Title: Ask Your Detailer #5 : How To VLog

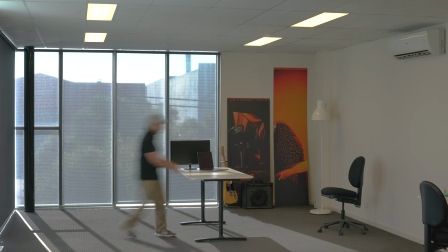I like everything to be have symmetry and be all squared
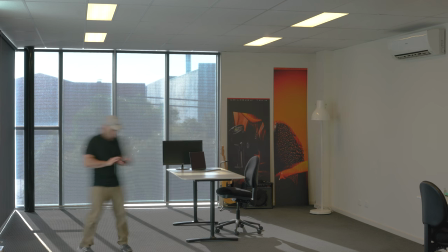off and architectural lines to be perfectly plumb never any converging verticals or anything like
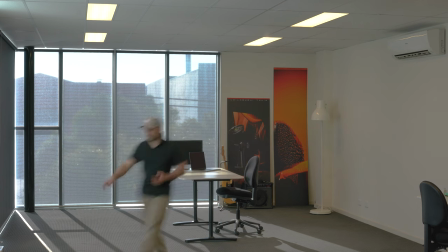that so we're looking directly at the wall over the top of the desk and here I'm thinking
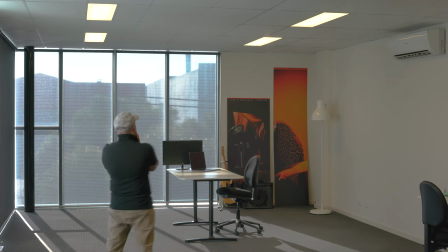about exactly where I'll place things so things I don't want
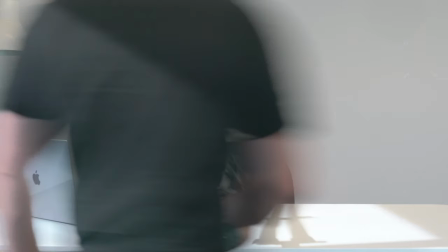to be in frame to be out of frame here I'm finding the center point of the desk so I can set the subject up
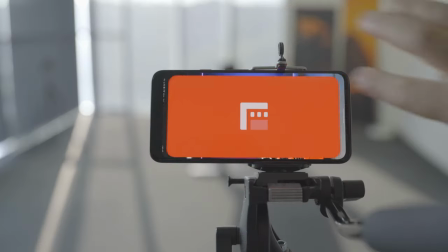which is me which sometimes would be called the talent I'm going to record most of this on the phone as well.
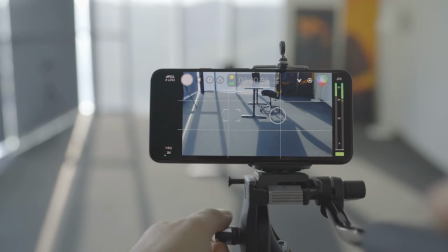It's a Pixel 4 XL running a Filmic Pro app, which I think was about $10.
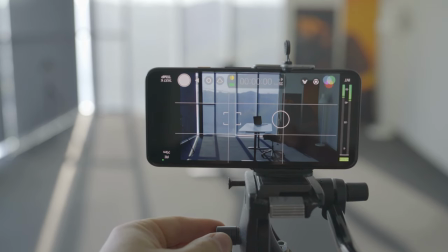And the phone, I think, is worth $200 or $300. So here I'm just building the scene.
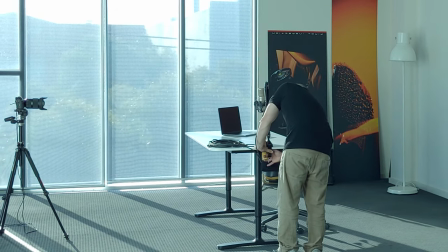This is the footage from the phone. It's white balanced incorrectly, which is why the walls look blue. So here's a quick grade.
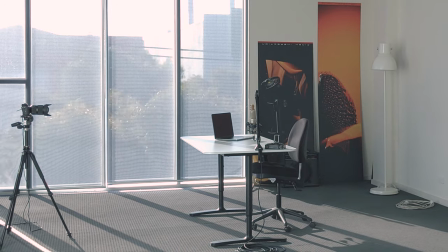Ah, color's much better now. Looking more natural, looking correct. Back to the ugly look in case you didn't get it.
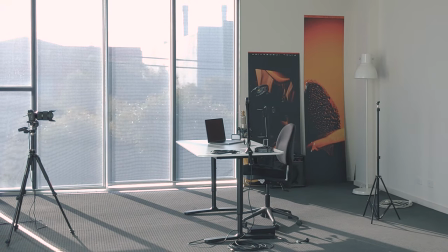and the graded footage back to a more natural more pleasing more realistic look
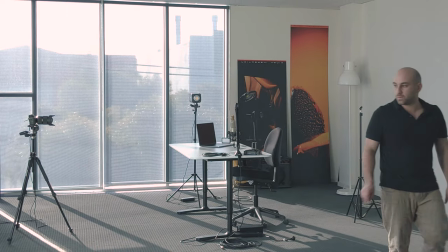a bit of audio equipment here and now the lights I'm going for a three-point
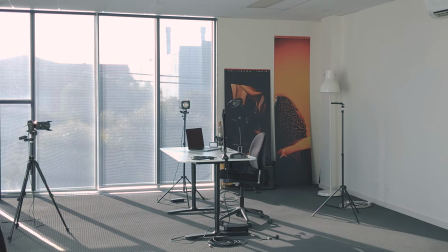lighting system three-point lighting is the probably the most common way
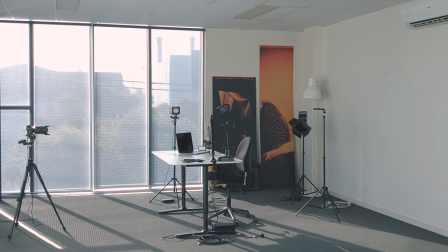to light an interview type scene which is like this I would call
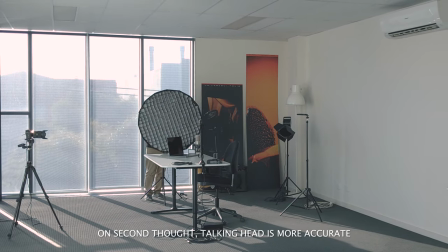this an interview type scene so this is a single camera with a single subject if you had two subjects, you'd like both of them with three lights each.
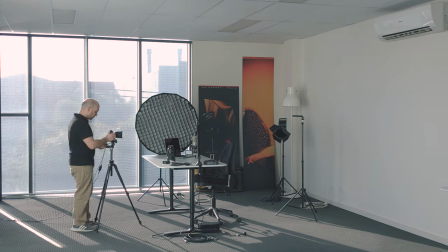Three-point lighting is a very common way to light subjects for this type of situation,
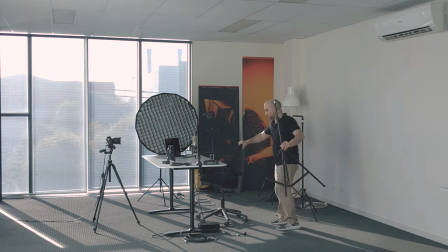and if you want a little bit more information, you can search for it. There is plenty available.
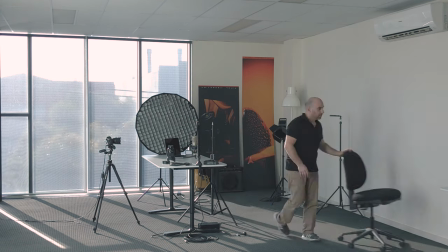Now I'm placing some lighting modifiers on the lights. What this will do is soften the light.
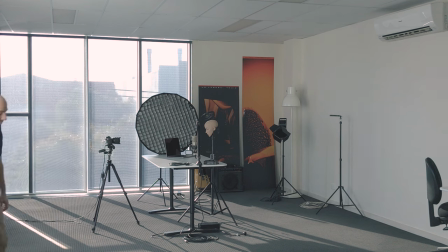This is a parabolic softbox. It's double diffused, so you've got two pieces of cloth in front of the light source.
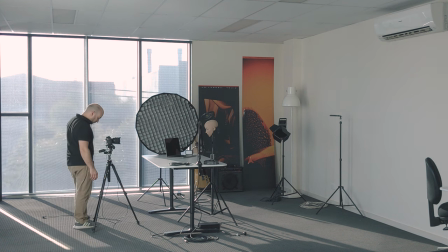Then you've got a grid, so that pattern that you can see on the front that's a grid inserted that will guide the light so you don't have any
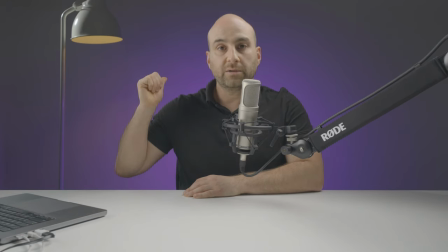spill I don't want any of that light to be on the background I want it just to come and hit the subject and not be
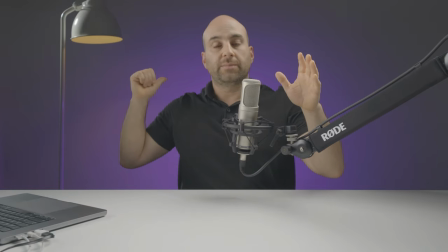spilt onto the background what this allows you to do is just like the subject and keep the background black which I thought of doing but that would mean if you're wearing black it'll blend in and it also can be a little too monochromatic which can be a little boring so a bit of
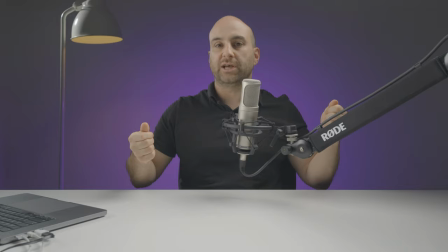color is always necessary not I don't like heaps of punchy color so that's not too punchy and there's a gradient and
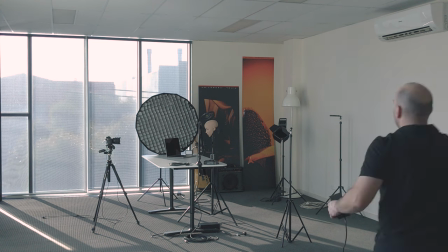that's not very bright at all so I think that makes it a lot more interesting without being overdone I've
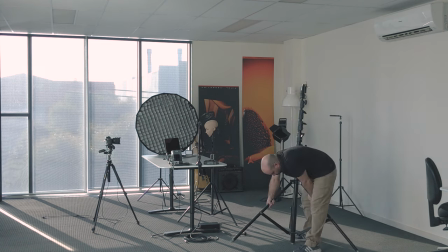removed one of the light stands because it was a little piddly for a quite a heavy
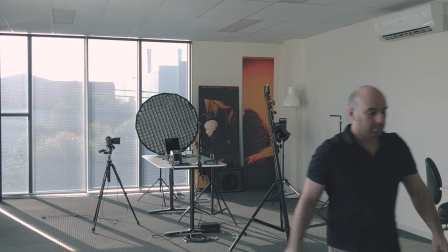light and modifier and I've replaced it with one of the big boys I'm
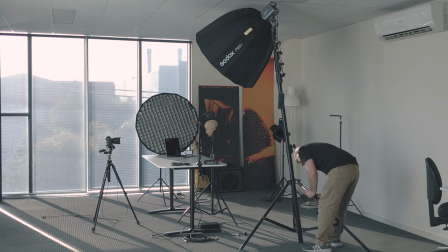bringing in a table here to hold a monitor doesn't have to be anything special just any old table will do the monitor will
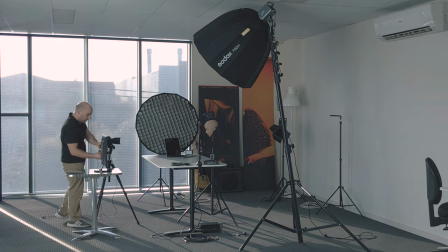allow me to see myself so I can judge composition I don't have to be behind the camera also I can see things while I'm recording
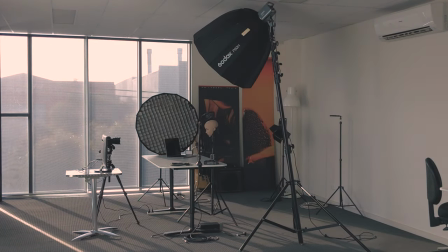I can see whether or not the camera switched off which sometimes they do they overheat they run out of battery there was something wrong this particular camera is
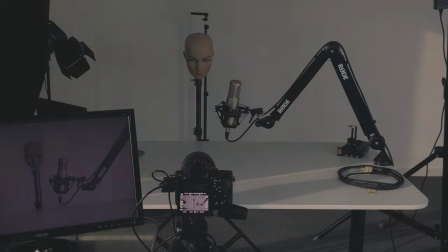being run on mains power so it shouldn't run out of battery if I run it for too long three or four hours it will get too hot and it will shut down If I see the monitor go black,
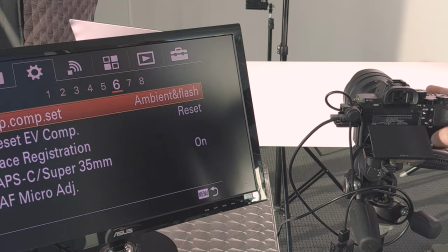I know that that's happened, so I'm not here talking to myself like a fool. The monitor also allows me to change light position and
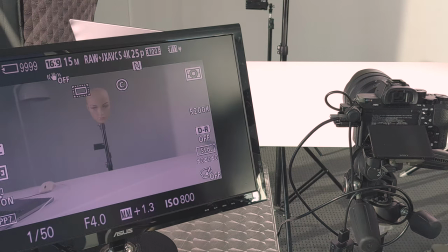shape light and do things and see what the actual result will be.
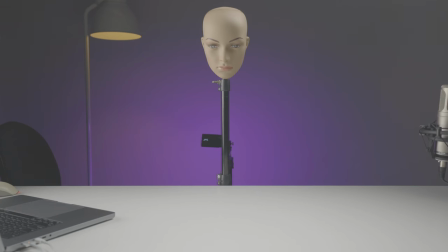I use a mannequin usually. You can see here I've got a mannequin's head. This is so I can switch the lights on and see what kind of light I'm getting on the subject's head. Obviously, that mannequin is replaced with me later on.
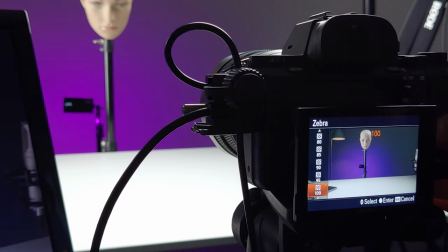I've got something to focus on. and I can see the way the light is wrapping around what will be my head. I've included this footage of setting up the camera mainly for people who want to know all the individual settings, what camera I'm using and how it's set up. I'll put as much of this information in the video description, but if I've missed something or you want to know more, just ask and I'll answer those questions for you.
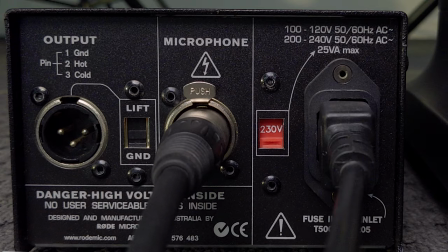Now we're setting up the audio gear, so we're using balanced cables so that we don't have any noise or interference. they're going to a standalone field recorder this
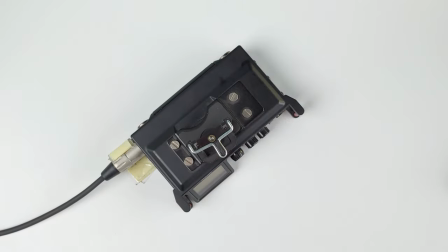is not anything real special not expensive but it's more than good enough for these type of productions it's very simple very small file sizes are
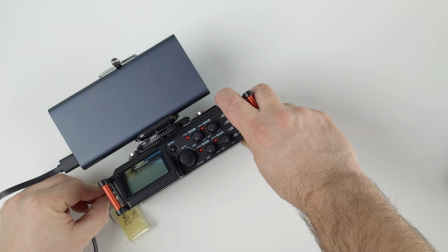manageable and the audio quality is beyond what we need for a production like this but i kind of like to give myself a little bit of space what
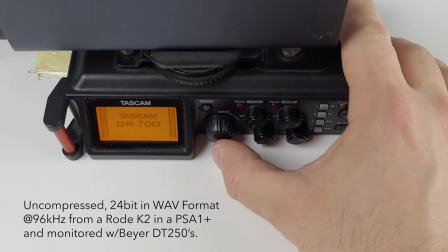the what capturing good audio does is allows you to fix any problems so we do a little bit of noise reduction there is an air
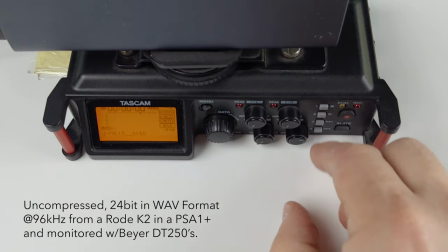conditioner running there is wind and other noises, there are cars that are driving past in the street,
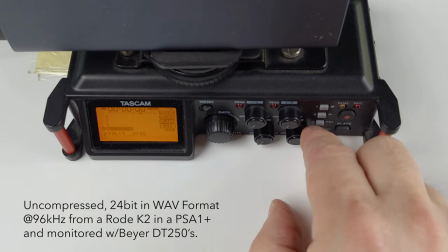and having a lot of data gives me the ability to kind of heal things that I don't want out. Also, as we said before, good audio is so, so, so important to a production. Most of the best people in the industry have stated audio is 50% of the production. Video can be average, but audio must be very good for people to want to continue to listen to your production. You can skimp on cameras and use a phone, but you never ever skimp on audio.
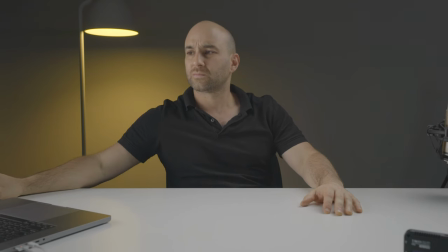Now we switched on this practical light here.
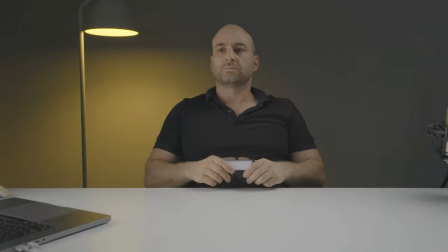But as I thought, the globe is far too hot, too bright. There's too much spill on the background because I've decided I'm going to colour the background.
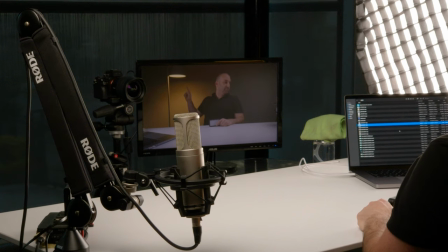This is the phone footage. Now you can see the setup from my point of view. So you can see the camera that I'm talking to. And you can see how I can see myself. So I can keep an eye on things. If I had a production assistant, the monitor would be flipped around and he or she would be monitoring things from behind the camera.
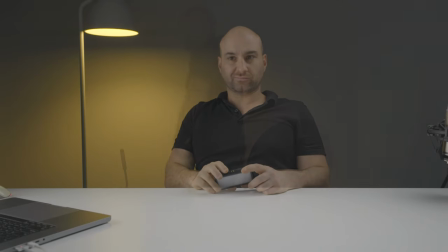Yeah, that light's just too bright. So I've removed the bulb. It's just an Ikea light, an Ikea bulb, by the way.
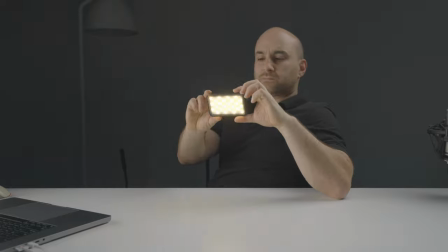The color was good. I like the color, but it's just far too bright. I'm going to insert one of these handy little lights.
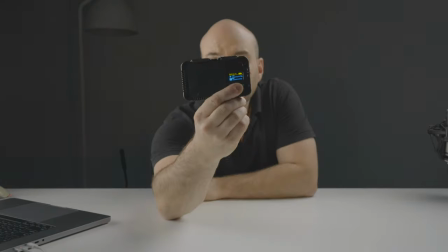You can find them from various brands.
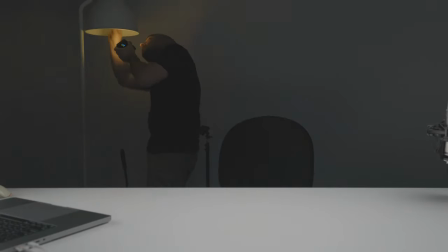This is a bi-color light, which means I can achieve an incandescent or yellowish light source and adjust it through daylight to a very cold and blue.
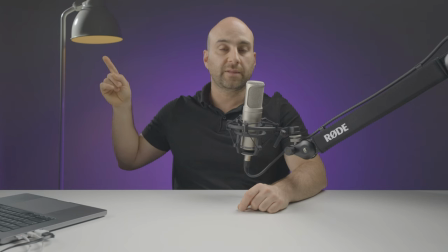And now we have a light where we can control the color, the output in terms of the intensity, the brightness. We can even diffuse it a little to make it broader, softer, harder, shaped better. But just whacking that up in there,
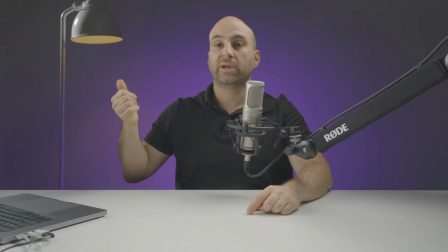I'm running it at 10% power and at 2700 Kelvin gives us this nice soft glow. It is a practical light. It is doing something, but there's no spill on the background. And I just think it adds something to the scene. it's not plain plain here it's just this there's something there so that that light
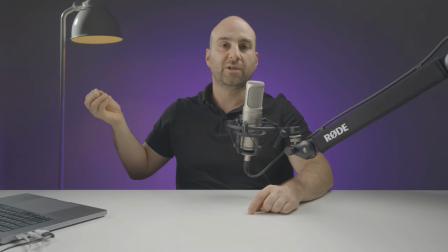which is used as a light is now it can now be used as a practical for these productions with this much more
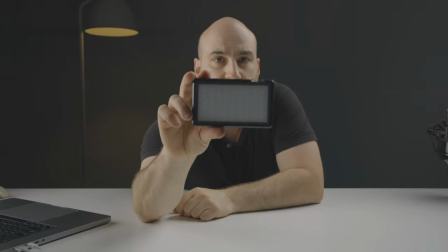manageable light source up inside it for the background i'm going to use another a similar little pocket
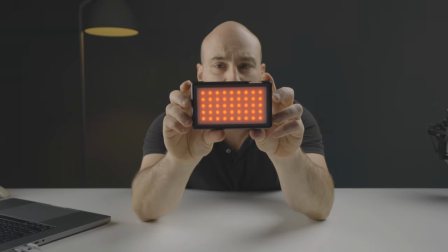size light with rgb diodes i'm going to cycle through the mix of rgb until i find the color I like, set the intensity and saturation, fit that to a little magic arm on a tripod just behind me.
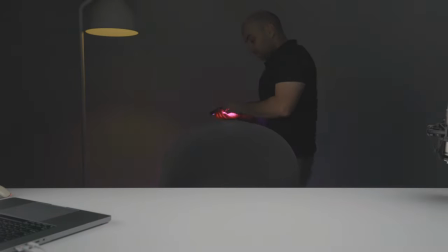Normally if you didn't want to see the lighting in the scene you wouldn't have it there but it's being blocked by me. She is pretty neat. These little pocket lights are inexpensive and they're so so useful you can pick them up for about $100 each. They've got lithium-ion batteries inside them you can charge them via USB-C. I'd plug them into the laptop or into the wall socket or whatever. They can even run off power banks and you can run them virtually forever. They're great inside cars they go on top of cameras they're magnetics they stick almost everywhere as you can see they're just so so so useful that one I probably wouldn't use for accurate skin tones I'd get a chip on board light a proper light or something a little bit more expensive than a hundred dollar pocket light but as long as you're not using it for skin tones they are fantastic and using it for
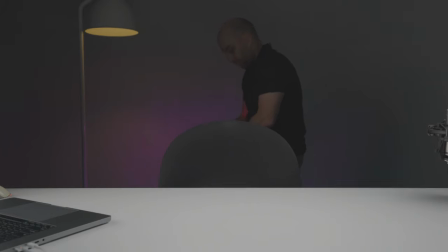color like this just awesome so I've got that color and I've got the gradient I want.
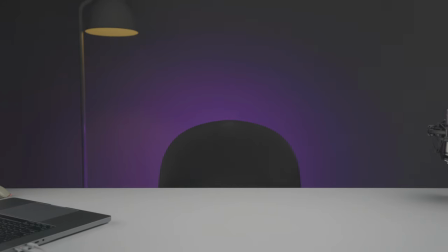I'll bring the mannequin back in now and we start to shake the light.